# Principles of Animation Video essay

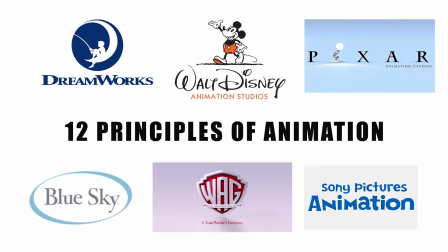(0:00)
Welcome, my name is Conor Nguyen, and the following video will discuss, identify, and critically analyze the appearance of the principles of animation within stylized 3D feature films. The example that I will be discussing and evaluating in relation to the 12 principles of animation is DreamWorks' How to Train Your Dragon,
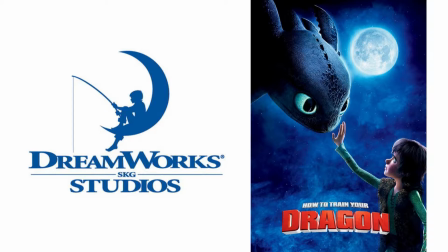(0:14)
where the principles are used to create a believable and evocative narrative sequence that is engaging and emphasizes character performance.
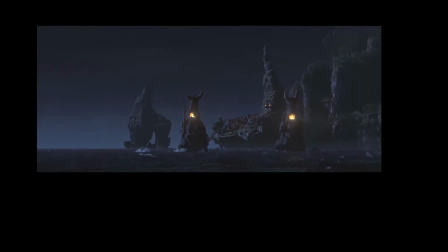(0:21)
How to Train Your Dragon is a fantastical narrative set in the small island of Berk during the Viking era,
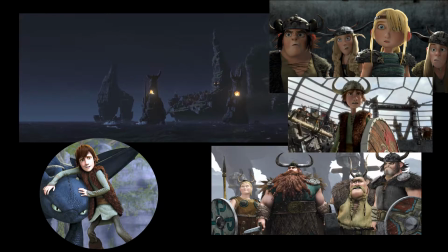(0:26)
where dragons are depicted as pests and extremely dangerous for the residents of Berk.
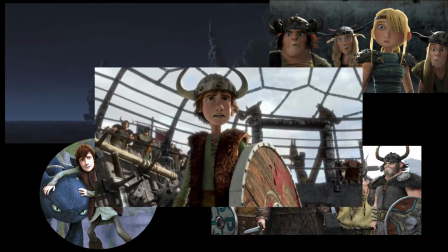(0:30)
The story follows a young Viking named Hiccup, who struggles to live up to the expectations of everyone in the village,
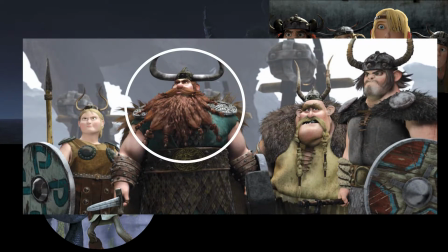(0:36)
but especially to that of his father, Stoic, the leader of the island of Berk. While Hiccup is learning to fit in society, he has a fateful encounter with a dragon,
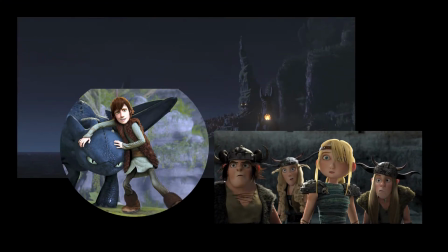(0:44)
which results in an unexpected friendship that helps Hiccup learn more about the dragons and eventually gain recognition as a Viking, as a direct product of his knowledge, to which his father and the rest of the village come to respect him.
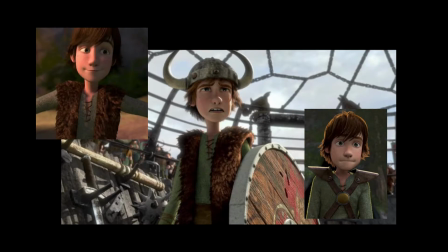(0:56)
While Hiccup is depicted as a runt due to the fact that he is significantly smaller in stature and less courageous than the average typical Viking in that universe, he is quick-witted, intelligent, and determined, which is why, as the audience, we find it relatable as he attempts to earn the respect of his father and fellow Vikings through his words and actions,
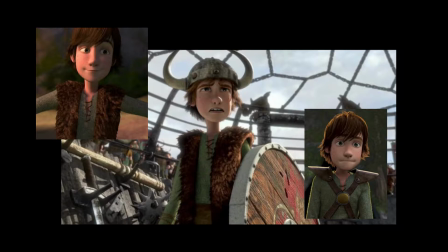(1:13)
while he struggles to change the perspective of an entire island of their preconceived notions on dragons.
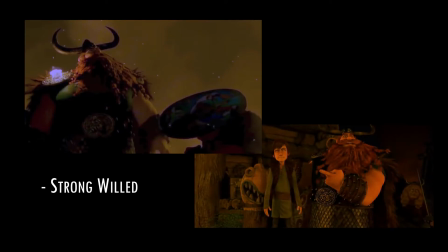(1:18)
Stoic, on the other hand, is strong-willed, upholds his beliefs, values, and lives up to the representation of a Viking leader. He has a strong, large build, and the role of authority, which is emphasized through the actions he takes and the method in which he presents himself throughout the film, as his task is to maintain the safety of his people and oversee and defend the island of Berk from dragons. The animation style in How to Train Your Dragon can be described as realistic in the sense of basic body mechanics and movements,
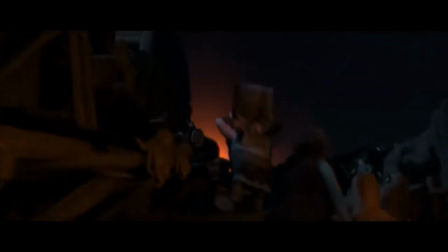(1:45)
as they abide by the laws of physics, but subtle stylization is used in such a manner that it really emphasizes character expression and emotion.
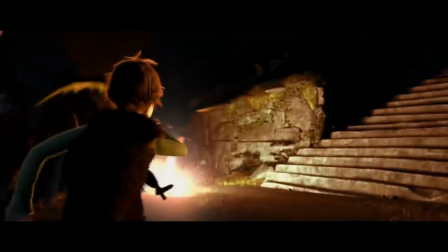(1:52)
I feel a great scene during the film that represents the style of animation and character performance the most is toward the middle of the narrative,
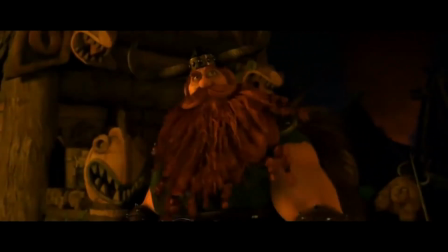(1:58)
where Hiccup finally begins to gain some recognition and his father approaches him to have a conversation.
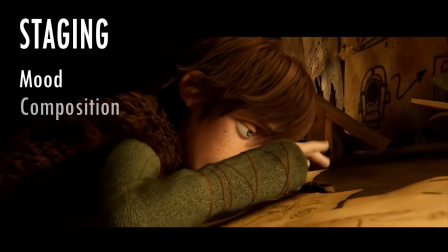(2:05)
Immediately when the scene starts, the principal staging is used to establish the mood and composition, as we are met with Hiccup, frustrated at his desk.
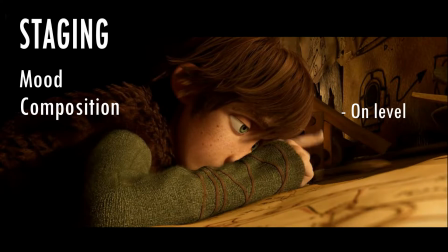(2:12)
The camera angle is level with him, which implies we, the audience, understand his position at this point in the film, and are on the same level as him.
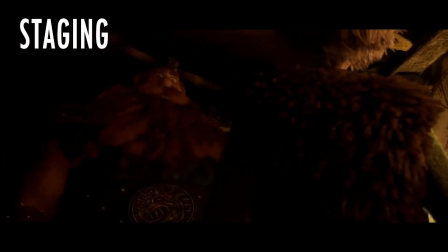(2:19)
However, when Stoic enters the room, the mood is suddenly changed as the camera angle shifts to a low angle to portray and emphasize Stoic's strong and authoritative appearance,
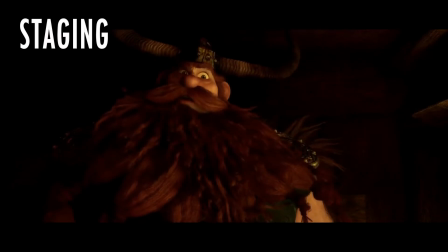(2:27)
whereas the audience is made to perceive Hiccup as smaller and weaker when Stoic is in the same space.
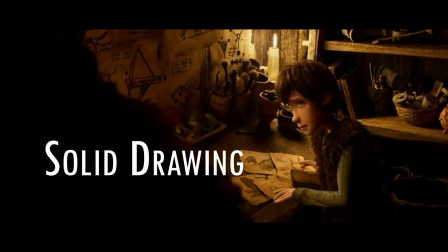(2:32)
In addition to this, while the principle of solid drawing isn't necessarily used within 3D animation, the concept is to make something physically appear 3D or fit as a 3D object within the environment. This is used in conjunction with staging and can be seen through the utilization of lighting within the scene,
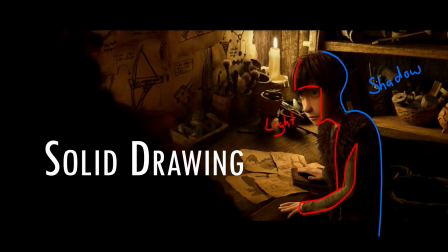(2:49)
as it is rather dimly lit by candles, which results in the characters having well-defined areas of light and shadow,
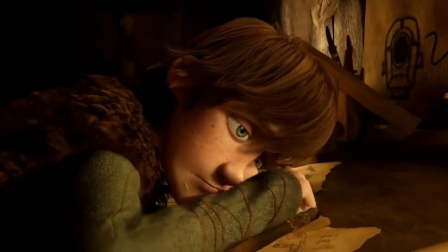(2:54)
giving them form and placing them soundly in the scene. Another prominent principle that can be seen at the start of this scene is anticipation.
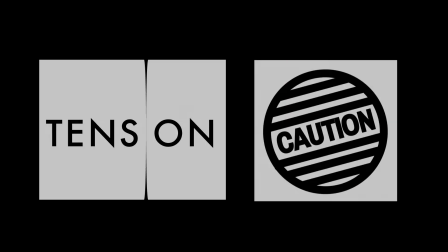(3:02)
The technique is used to create a sense of tension and forewarn an oncoming action. This can be seen when Hiccup is laying on his desk playing with his makeshift charcoal pencil,
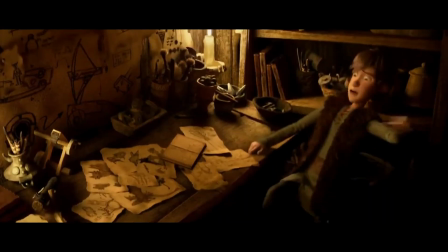(3:10)
until he decides to look up because of a small noise to which he is greeted and startled by the appearance of his father,
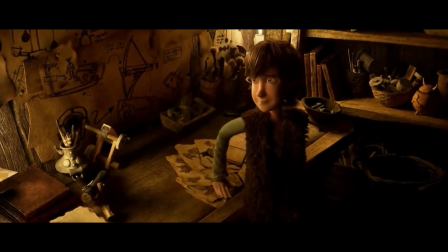(3:15)
and jumps out of his chair. This was executed through camera movement and subtle character action to lead up to this relatively unexpected reaction, considering Hiccup's initial bored expression.
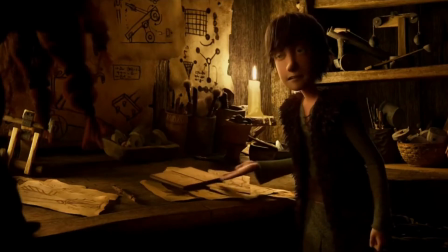(3:26)
Secondary action is utilized in a subtle manner throughout the early stages of the scene, as Hiccup is confronted by Stoic,
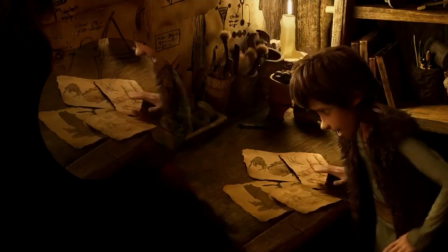(3:31)
which forces him to timidly shift things around on his desk in between his changes in posture. The small actions in between the main poses help emphasize how uncomfortable he is,
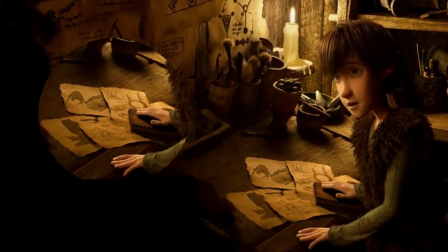(3:40)
as well as the subtle hand gestures after each pose when Hiccup is confronted by some uncomfortable questions.
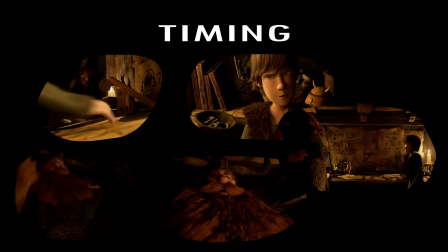(3:46)
Furthermore, the usage of timing throughout the scene helped to display changes in body language as the conversation between Hiccup and Stoic progressed.
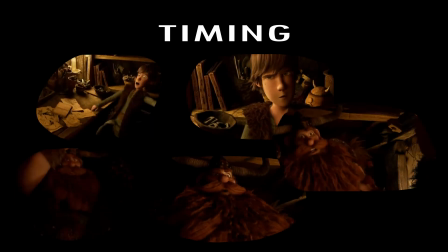(3:53)
This can be seen when Hiccup discovers that the conversation is about his father being proud of him, as opposed to him being furious. Body language changes from fast jittery movements to more calm and smooth movements as Hiccup stops panicking.
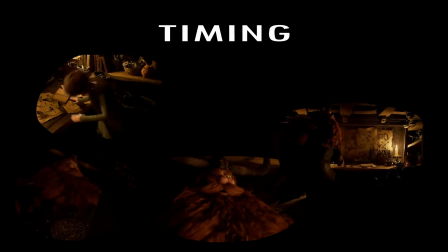(4:06)
This is also presented in a similar way with Stoic, as his initial movements are slow and intimidating,
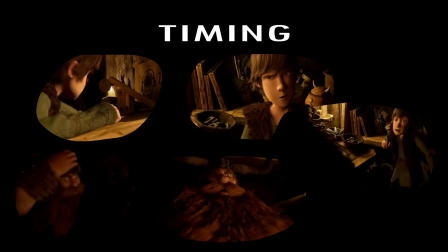(4:11)
but the timing changes when Stoic gets excited and he begins to move his arms and body in fast motions to match his current emotion. Although, in terms of character action and body movement,
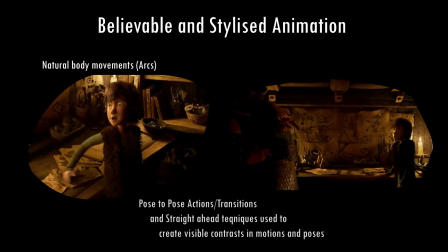(4:21)
the animation in this scene is done to a fairly realistic degree through the use of arcs, slow and slow out, straight ahead and post-to-post action,
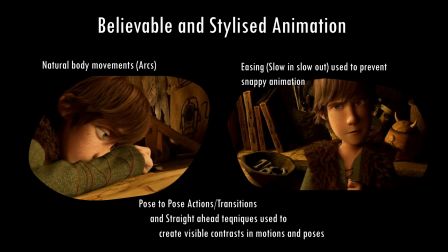(4:28)
as well as follow-through and overlapping action, used in conjunction with each other to produce cohesive, fluid, and believable movement.
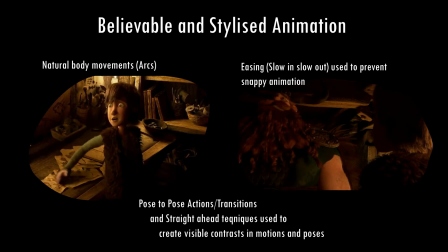(4:35)
This is presented by strong poses achieved through moving holds,
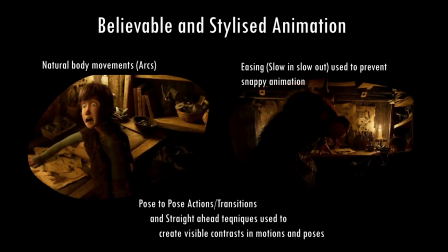(4:38)
the way the hair and clothes bounce and lag behind the initial movement, and the natural way the characters move as to not seem robotic.
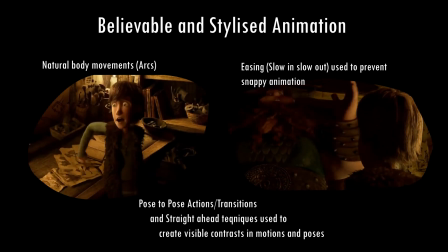(4:45)
This is further assisted by easing between motions, so that some movements would occur faster than others to give the characters more personality and believability. To summarize,
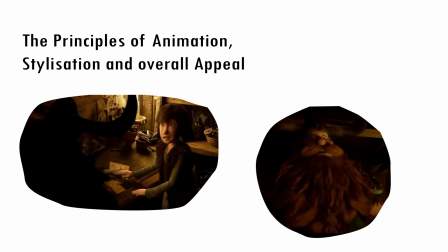(4:55)
the overall appeal to an animated feature such as this comes from all the principles working collectively to create believable and stylized motion within an animated piece.
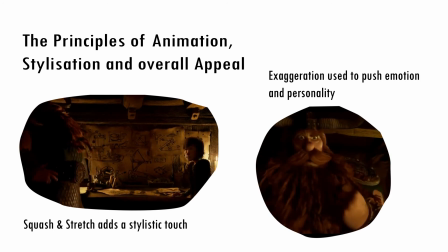(5:04)
From the animation and character expressions, we can see that techniques such as squash and stretch, as well as exaggeration,
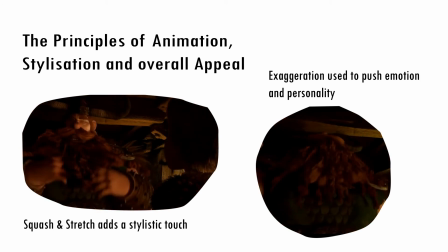(5:10)
help to push aspects of the characters so that animation style is distinguishable, but also in areas of facial expression to emphasize emotions to the audience.
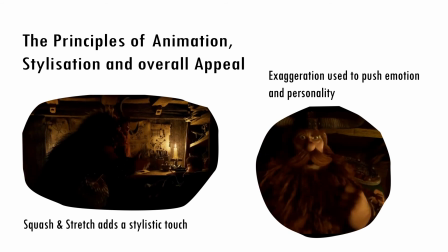(5:18)
Thus, it is clear that the principles of animation are still very prevalent and used within animated features to this day.